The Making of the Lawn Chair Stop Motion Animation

Hi, so I'd like to do a video about making the stop motion animation about making this chair. If you've not seen the previous video, you should go and watch that now because this video won't make a whole lot of sense without seeing that first. So I'll put a link on the screen here and a link in the description. And this one will be about making the actual stop motion with a little bit about making the chair. So let's get started. I thought I'd talk about the equipment that I used. I've got a Canon 5D Mark III, which is what I used for all the shooting in the video. And I've got a 16-35mm lens, which I use for most of the shooting. I've got a 100mm macro lens for doing close-up shots,
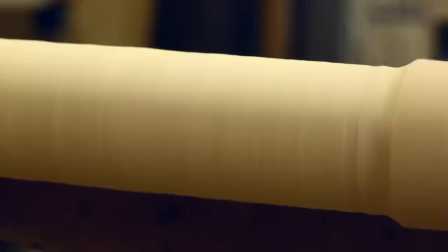so some of the shots on the bandsaw and the lathe were done with this. One of the things that makes this all possible is having a remote trigger release. So I don't have to touch the camera to take a picture. When the scene's all set up, you can't jiggle the camera even a tiny bit, or it throws off the scene.
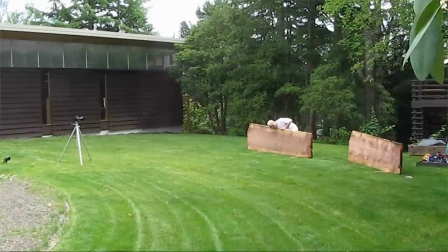This one's really nice in that there's no cord. It's all through the air. So when I've got a really big scene set up, I don't have to walk back to the camera to press the button. I just fire it. I can get all the way back here and take a picture.
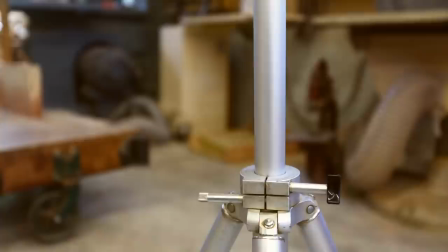I could go out on the lawn and still shoot the camera in here.
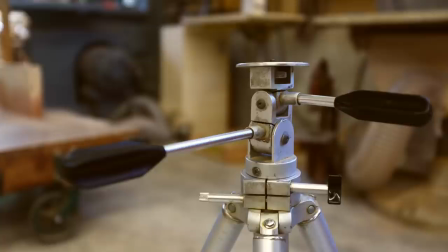And I have an old tripod that I got about 15 years ago at a garage sale. And what's nice about it is it's just really simple. It doesn't have any of the newer stuff on it.
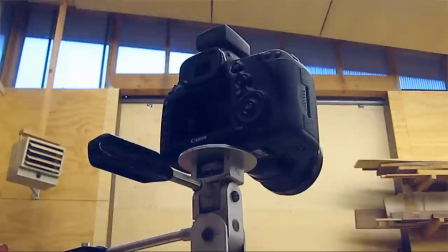One of the nicest things is the plate that the camera sits on is small enough that if the battery runs out, I can change the battery in the camera. There's nothing in the way. As far as lighting goes, for the most part, I used the lighting in the shop.
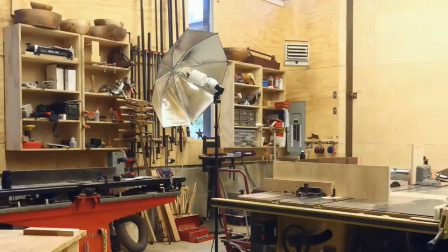In a few spots, I do have a cheap stand light that I can put on different scenes and get them lit the way that I want them lit. For sound, I have a little handheld voice recorder, which works pretty well, but probably the one thing that I need to upgrade is my sound equipment.
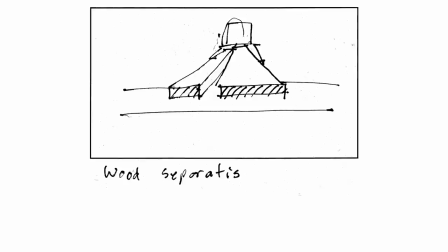I did a storyboard for the whole piece, and this helped with planning and laying out the structure for the whole animation.
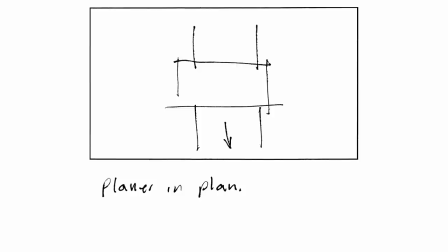But I found that for each scene, I really worked those out as I did them.
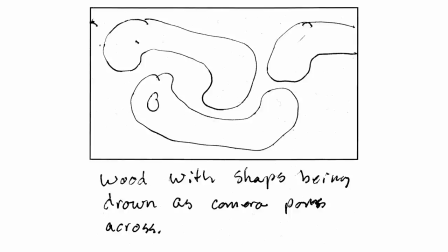I found that when I was presented with each shot that I had to do, it was sort of nicer to just figure that out in place, and that seemed to work.
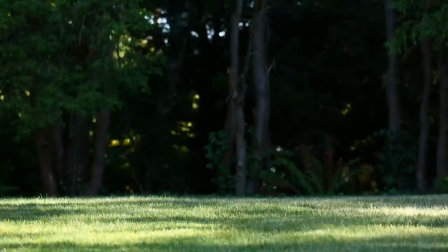In the first scene, I had always had this metaphor in my head that the chair was a striped towel draped over something.
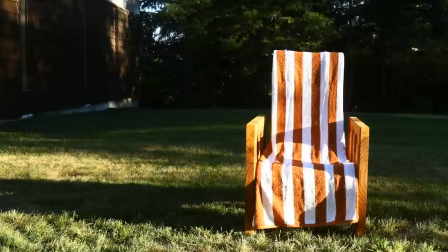Draped over a chair or draped over a fence, but a striped towel.
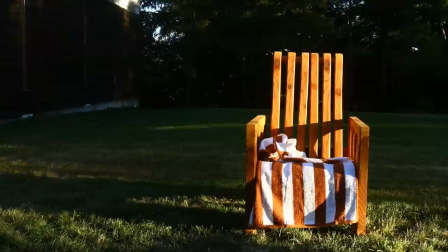So I did a time lapse of the towel over the first chair and that seemed too literal.
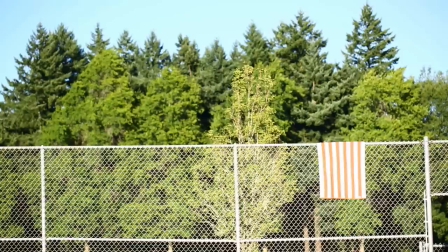And I did some shots down at the park near our house of the towel draped over a fence, but that seemed too abstract.
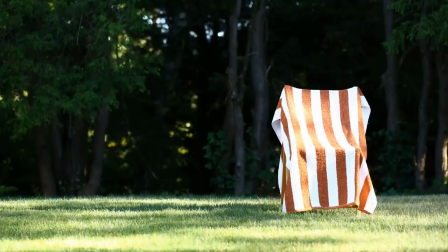So I just took a plain straight wooden chair and put it in the backyard with a towel draped over it and then had the towel sort of blow away.
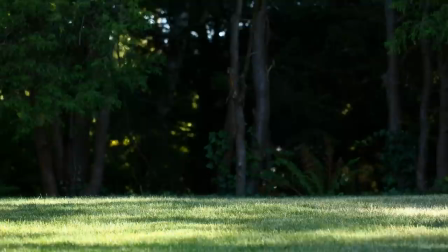The thought behind that scene is that that's the inspiration for the chair.
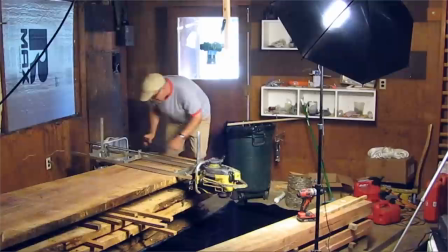With the shot where I'm cutting the wood with a chainsaw, I made a jig for the camera that I attached to the ceiling.
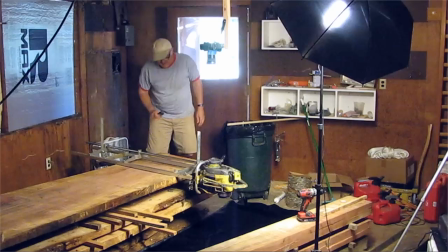That let me shoot straight down onto the saw. In the first version of this, I had the saw sliding on the top of the wood, but that didn't make as much sense.
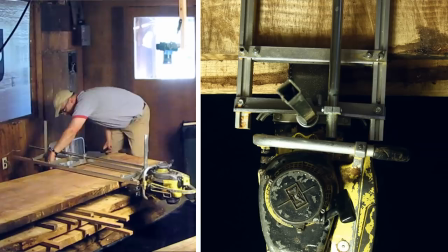I set it up more like how the saw actually would would work through the lumber.
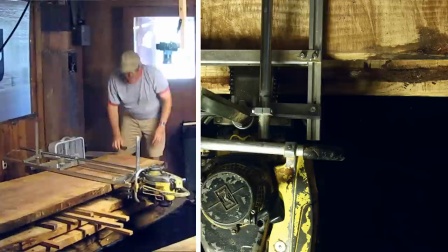So I would move the saw, move the chain a little bit, take a picture, move the saw, move the chain a little bit, take a picture.
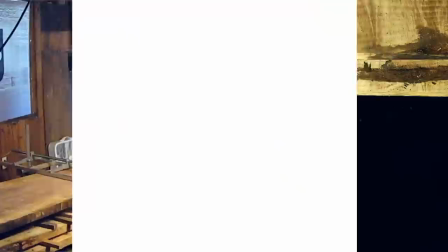So the saw is not actually on.
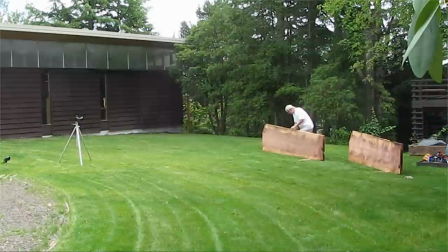In the scene where the wood's moving through the lawn,
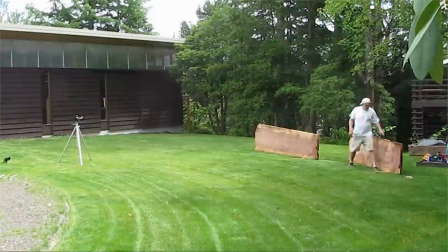this was conceptually very easy but physically hard because I had to actually move these pieces of wood just a little bit between each photo.
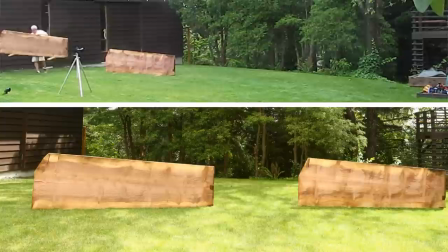I made some two by four feet for them to sit on so that they wouldn't tip over.
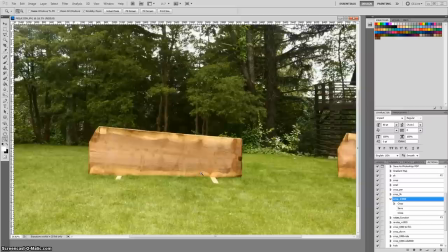Those are screwed into the side of the piece of wood. Then you can see in the final version I took those out and I took those
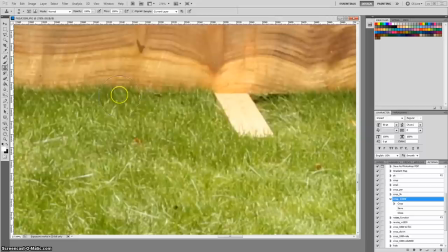out in Photoshop with the clone tool which was really easy because I
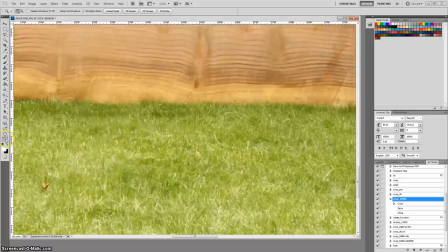could find a section of a very similar texture in the grass and the wood and take those wood feet out.
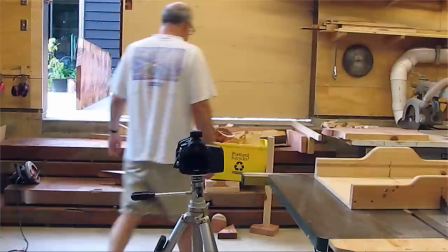Where the wood comes into the shop, I had cleaned up the stairs into the shop and then I realized that I really should animate that,
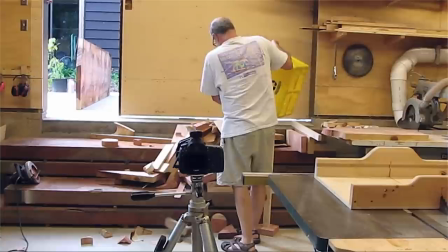so I sort of dumped that back out again and made a mess of wood just so I could clean it up on camera.
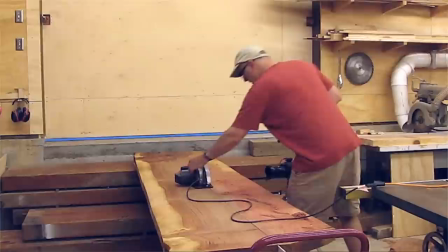In the scene with the circular saw, this is the first scene where I was actually cutting the piece of wood as I was animating the movement.
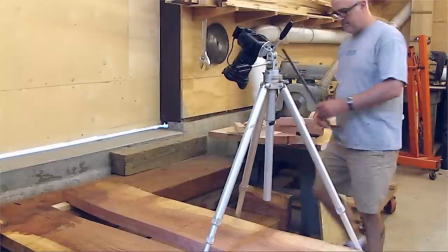In the scene with the line running across the wood, I just drew the line longer and longer between each frame.
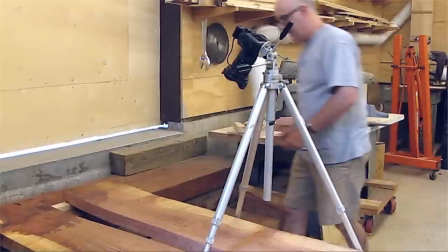Although one thing I did was to redraw the entire line every time. Where the line was already drawn was getting thicker and darker.
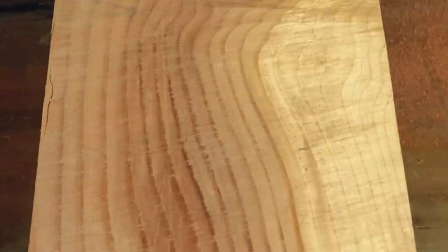I think this helped make the line look like it was growing across the piece of wood.
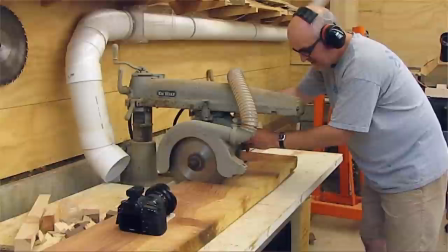In the scene with the radial arm saw, this was similar to the circular saw where I was actually doing the cutting and taking the frames at the same time. Now, there's a little knob on the arm of the radial arm saw that'll lock the blade in place.
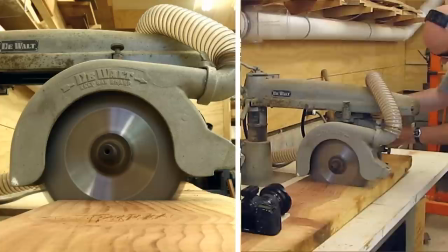So it's somewhat safe to do it this way, but I really wouldn't recommend doing this.
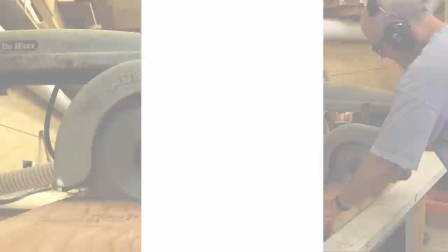It's not the safest way to do woodworking.
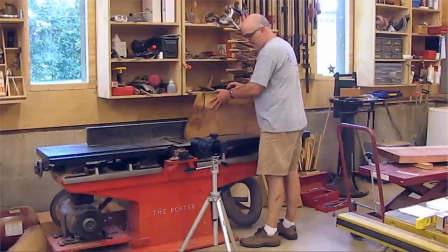The section with the joiner was similar in that it's just joining a piece of wood, but very, very slowly. So I'd move it a little bit, take a picture, move it a little bit, take a picture. But this works just fine because the joiner doesn't care how fast the wood's moving.
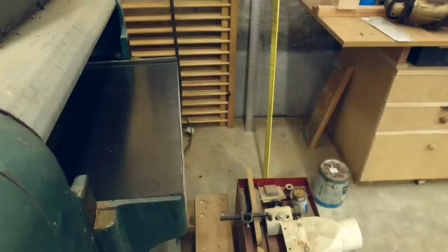The trick with the planer is that I really didn't have to have the planer on while I was doing the camera work.
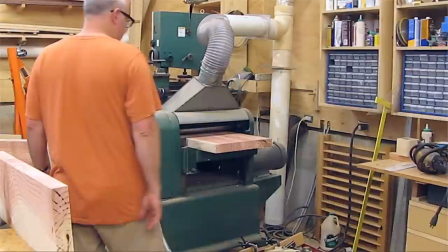And I can just add the sound in post and make it feel like the planer's on
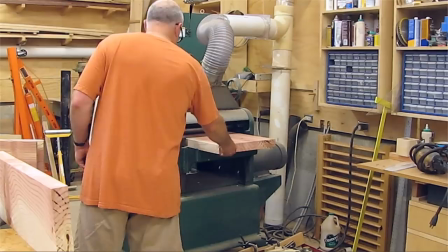and doing its job when in fact I'm just moving the wood through the planer that's turned off.
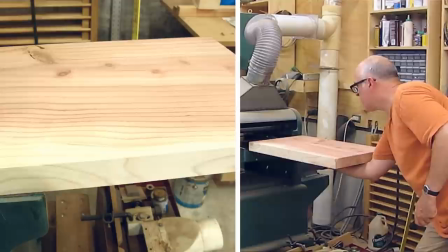Framing the shot helps a lot too. I can hold something in the air if I'm not in the frame and it looks like it's floating through the air there's
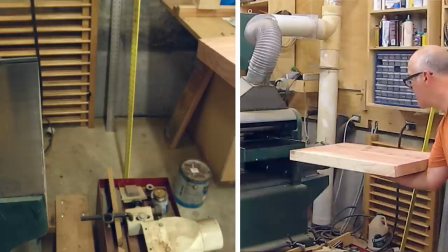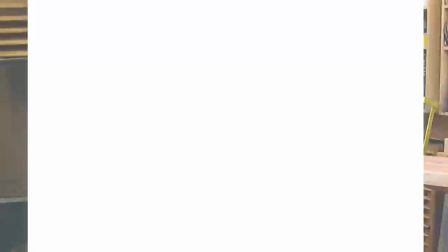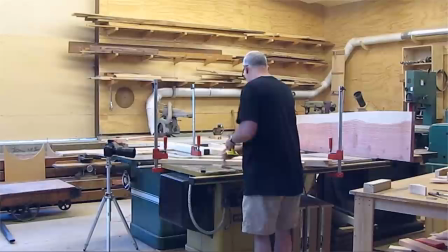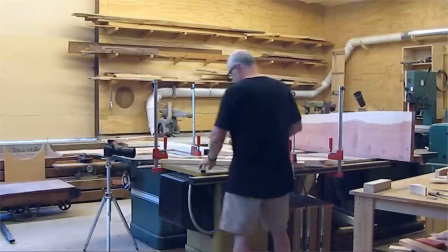a whole section that I didn't use I had thought I would do the second chair with wider
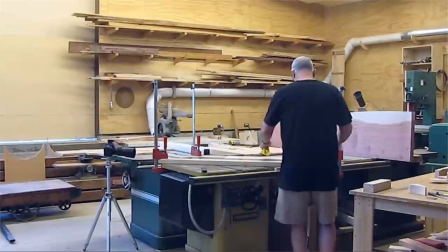arms and my idea was to add a piece
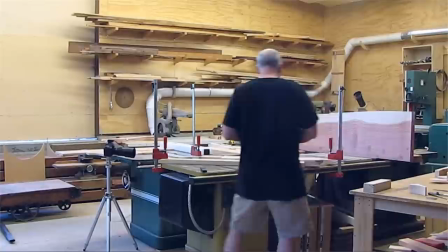to the top of the arm to make them wider and the thought I had was to do a cove on the table saw which I'd never done before so it seemed like a good chance to try that out. So this this cove piece ended up looking like this and I was gonna cut out the holes and it seemed like a good idea at the time but when I made it it just it doesn't fit the language of the chair the sort of the seat in the back kind of have a design language that sort of feels like bones and then the sides are kind of feels like a shell structure to me or something like that and whereas this feels more architectural like a piece of trim it It just didn't fit,
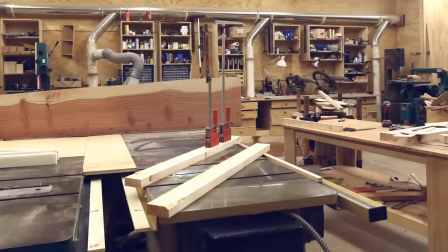so I didn't use it in the end. And that's all the shooting I did on the table saw didn't end up getting used.
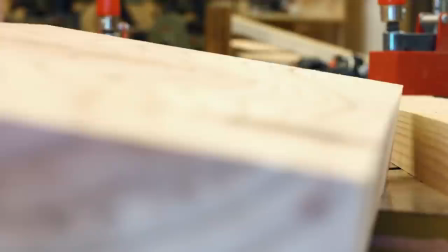So I will show it off here.